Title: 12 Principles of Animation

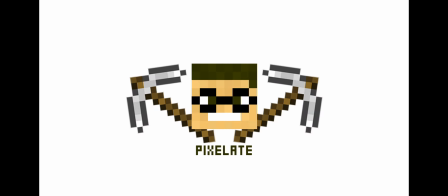0s
This is Pixelate's 12 Principles of Animation.
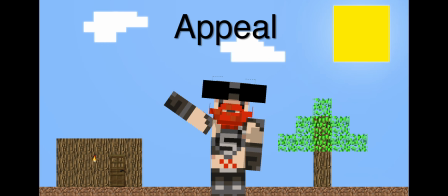5s
Appeal is when an animator creates a character that appeals to the audience the same way a human actor appeals to their audience.
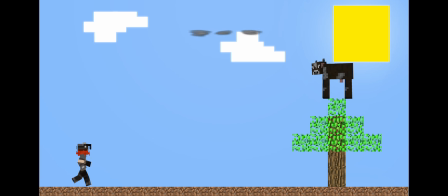11s
This is done by making the character charismatic. Squash and stretch is when an object or character is giving a sense of weight and flexibility, which makes the animation seem more lifelike or comical, depending on how much of this principle is used.
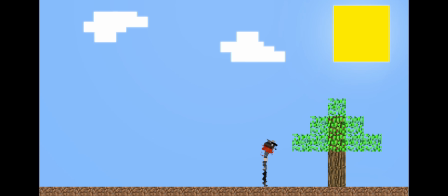25s
This can be used to show flexing muscles, facial expressions, or simple objects such as a bouncing ball.
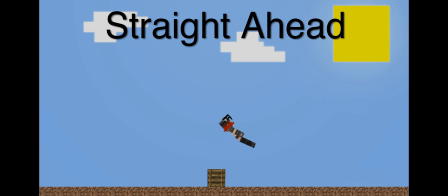32s
Straight ahead means to draw a scene out frame by frame from start to finish. An artist would have to draw each frame out individually.
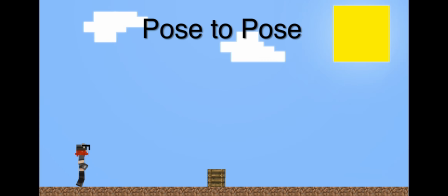38s
Pose to pose, however, is more planned out. It starts with a few key frames and the animator fills in the intervals later. Pose to pose animations do not leave much room for creativity as it has set key frames.
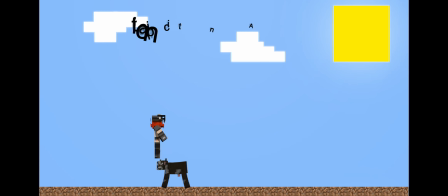52s
Anticipation is to prepare the viewer for an oncoming event or action. Anticipation would be used if a character was to throw an object. They would pull their arm back and then release it before throwing it. It is also used to focus on a certain object before it is used.
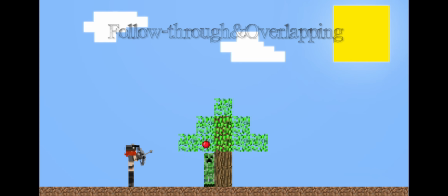65s
Follow through is when an object continues moving after the main object has stopped moving or has left the scene. Overlapping action is when two or more objects are moving at different rates at the same time. The arrow moves through the tree and the apple falls at a different speed from it. If it fell at the same speed, it would not be obeying the laws of physics and therefore would not seem realistic.
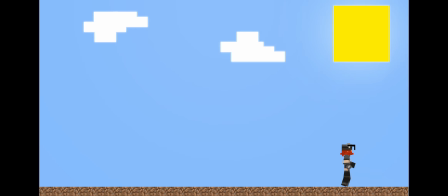85s
Staging is used to direct the audience's attention to a character, object, or action and stresses what is important in the scene. Timing is essential to make an animation seem more realistic. Good timing makes it look like a character or object obeys the laws of physics.
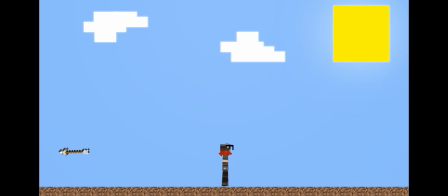102s
In more advanced animation with audio involved, the character's lips would have to move in synchronization with the audio. If that didn't happen, then the whole animation would look unprofessional. Arcs are when an object follows an arc motion. This can be represented as an axe being thrown across the stage.
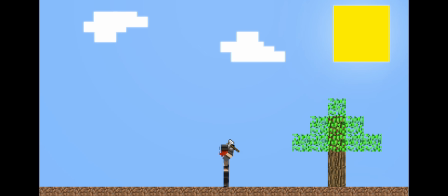121s
In that arc motion, it follows a gravitational pull, which makes the animation seem more realistic as it falls in a natural way.
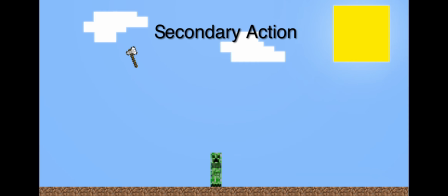130s
Secondary action is when the main action is in the process of finishing, then another action starts. This makes the animation seem more lifelike and it helps add to the main action. It also means that there is always something happening on the stage. For example, an axe is thrown and bounces off a zombie's head, and the zombie's head falls off and rolls away.
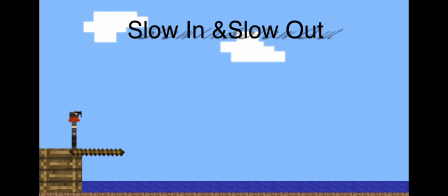154s
Slow in and slow out is when the animation has more frames at the start and at the end than it does in the middle.
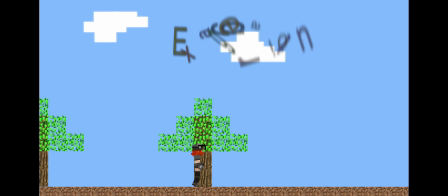160s
This gives the object or character time to speed up and slow down.
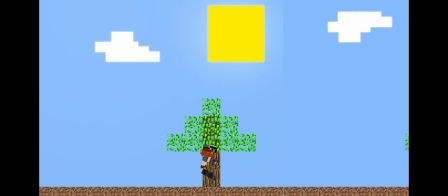164s
Having fewer frames in the middle speeds up the action, but having more at the start and end slows it down.
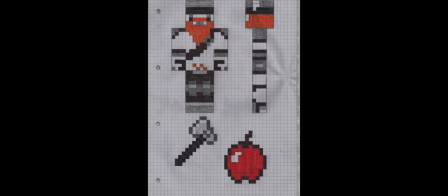174s
Solid drawing requires the animator to have great drawing skills, to be able to draw frame by frame, and be as good an artist as the creator of the character or object. An animator needs to be careful when creating the character's face so as not to mirror both sides of that face. This would be called twins, and it would make the animation look lifeless.